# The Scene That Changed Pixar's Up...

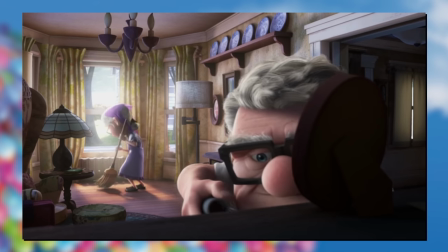1002s
They may be old, but they're still able. Just with commercial flights rather than their own creation.
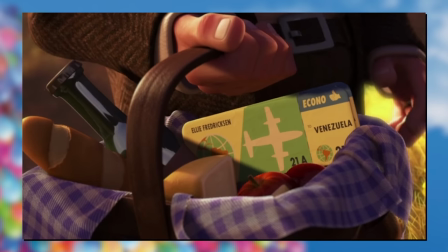1008s
Framed within a frame so we can catch the context of these offices, and packed in yet another picnic.
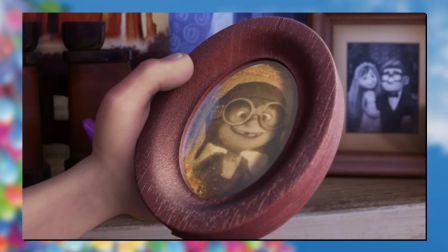1013s
More bread Bread and cheese and wine. Their favourite pastime at their favourite place.
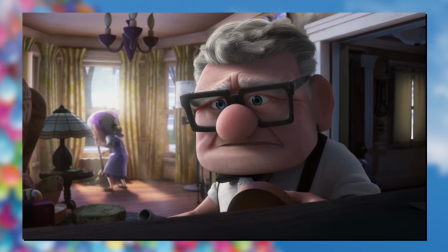1018s
And a surprise dream trip. This time Carl being eager at the top to reveal his bucket list plan.
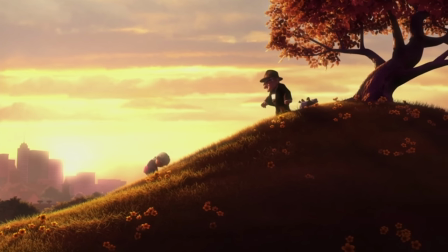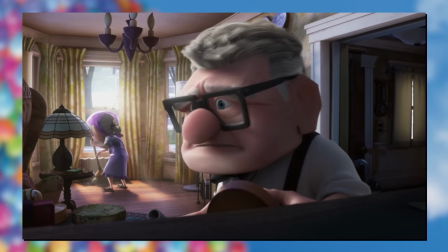1031s
If it wasn't for that. Seemingly not too serious at first, until the second time, when Carl is so rushed he even loses his hat.
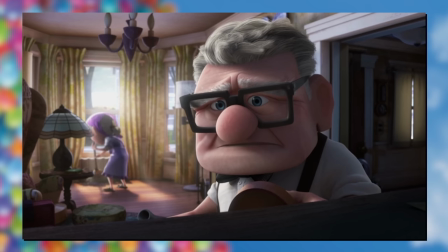1040s
Ellie has lost the spring in her step, and maybe this sunset is representing more than just the end of a beautiful day, but that their time is up.
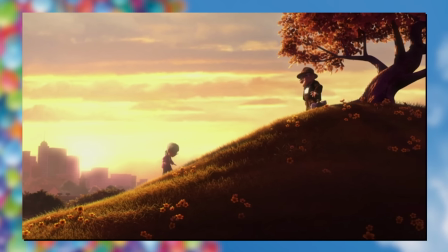1048s
And everything must end eventually.
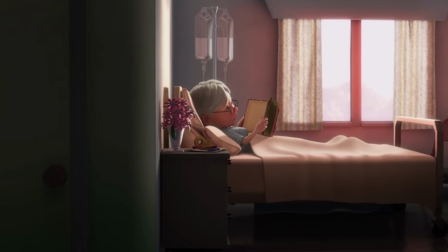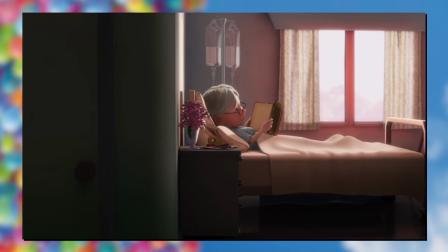1056s
As we once again slide into our next scene. Again, this time with a cross dissolve cause hills make for bad walls.
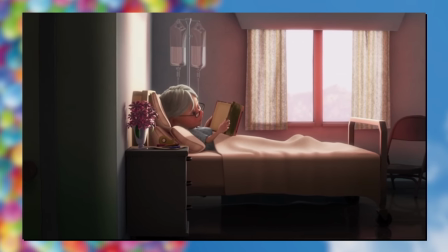1063s
Bed laid against the wall just like Carl beforehand, but clearly much more serious this time with those IV dribs in the background.
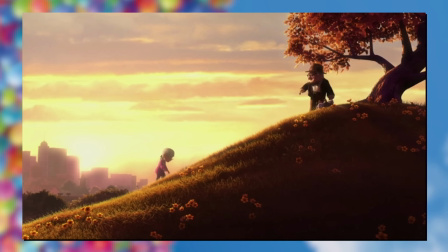1070s
And what better way to capture more of their youthful bond than with Carl's entrance with...
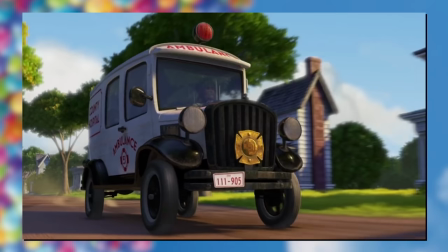1080s
The very same set up for their early day interactions. There's always a balloon.
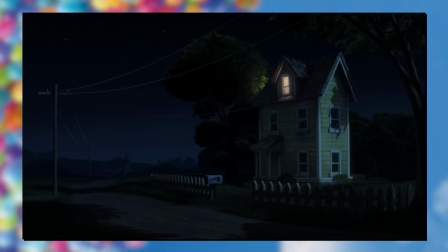1086s
This time, less of a jump scare.
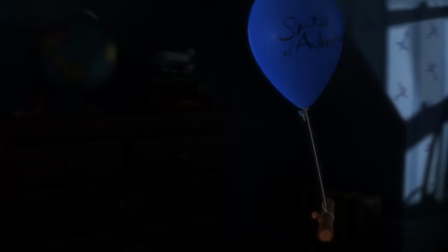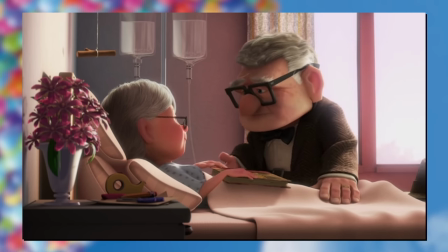1093s
The music now just that sombre piano. All other instruments have faded away for this quiet, bittersweet time.
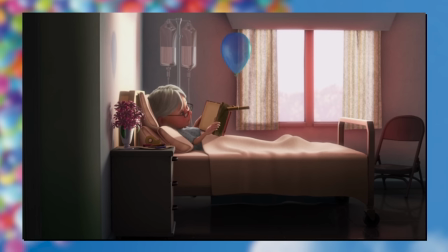1100s
As she has some art and craft stuff at her bedside table and the adventure book in her hand.
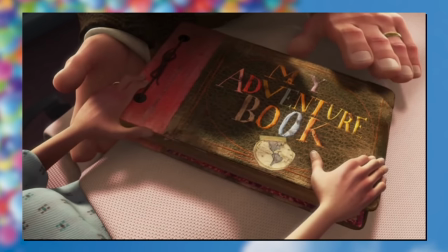1106s
A small detail that she's added something we'll see later.
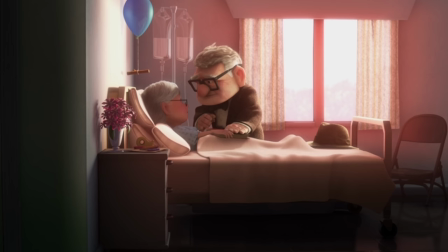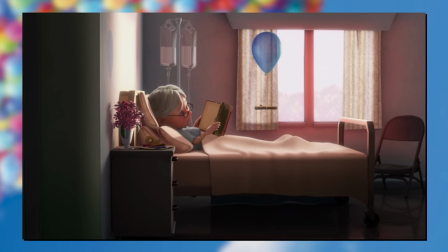1115s
Saying their final goodbyes with a fix of his bowtie, a touch on the face and a kiss on the forehead.
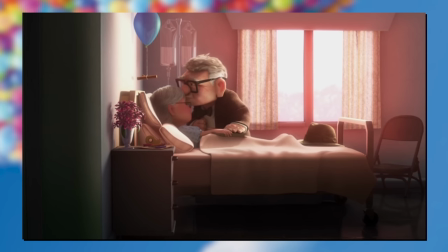1123s
It's their love language for each other, and it's their time. Down on the book, neutral on Carl, and wide as they hold hands for the final time.
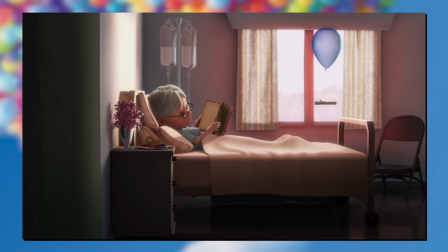1132s
Hat at the end of the bed, and blooming warm lighting bursting through the window. Not because it's happy, but because it's comfortable.
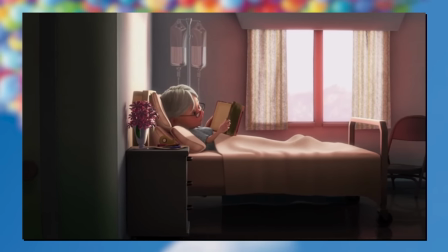1140s
A happy end to a happy life. Even if it's sad to be in an end hall.
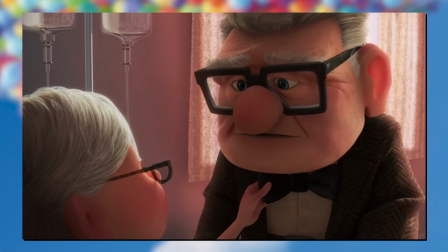1145s
But life goes on. One life.
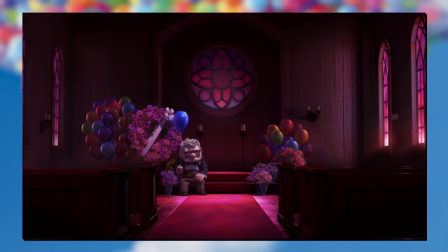1152s
Sat at the funeral at the very end of the day, on her side, surrounded by flowers.
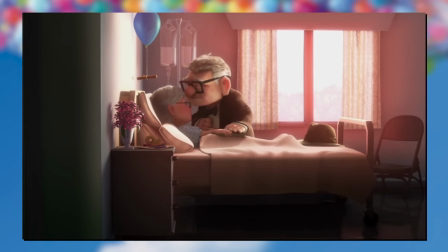1157s
He is now alone no matter the lens you spin it with. That single balloon in hand.
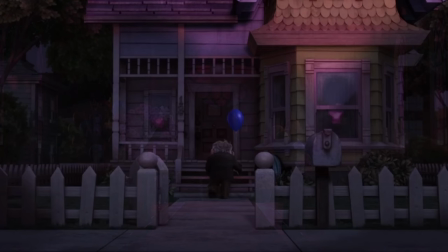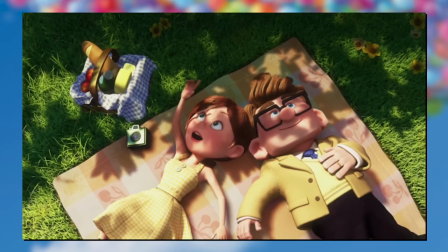1169s
As we match cut cross dissolve exactly at that home. Dim lighting for a sad night, paint faded with age.
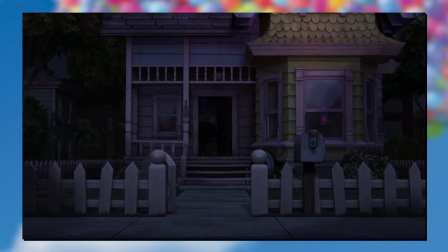1177s
No longer the idyllic dream, but an un-novel and dreary place without your soulmate.
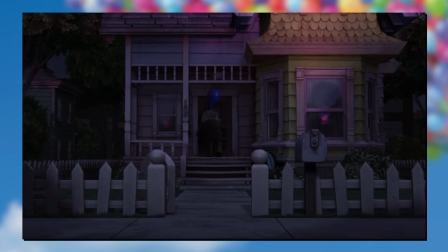1182s
As we slowly fade to black. What a killer of an ending. The best and worst 5 minutes Pixar ever produced.
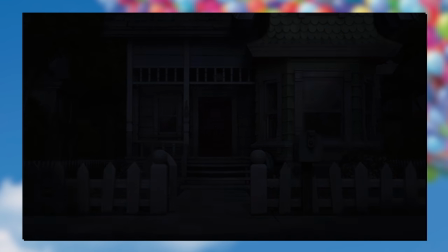1191s
A short in its own right, and just the foundation of this underrated movie.
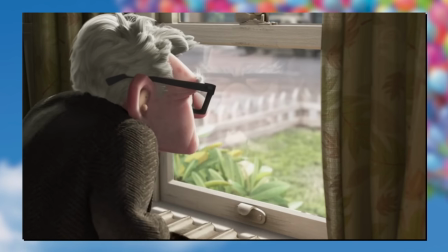1196s
But worry not, dry your eyes with the power of editing, BAM! Here he is at the top of Paradise Falls.
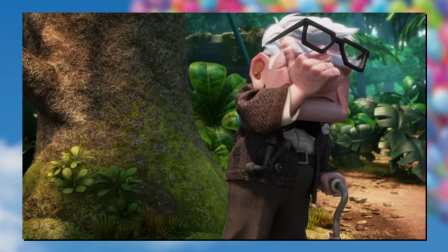1201s
Huzzah! It's a happy ending for him a little later than this. Even gets a kid! And a spin-off TV series down the line!
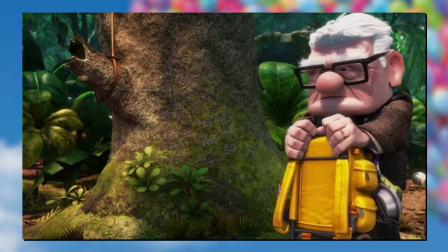1208s
This sequence is Pixar at one of their absolute best, and magically told with nary a word.
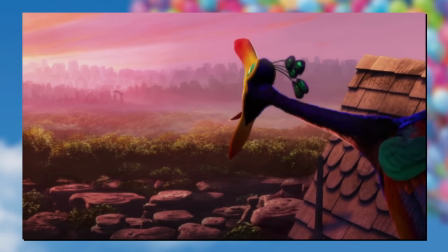1215s
It is infesting, it is endearing, and it is crushing.
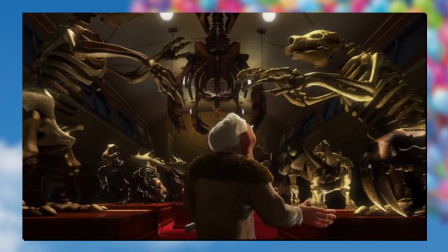1219s
How they manage to enamour us with characters so quickly is a masterclass in writing and animation,
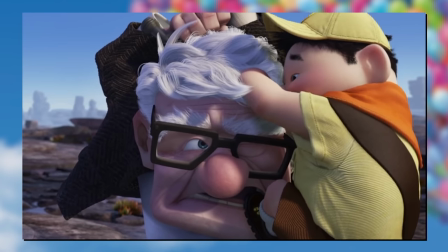1225s
and a legacy that Pixar Pixar will have cemented.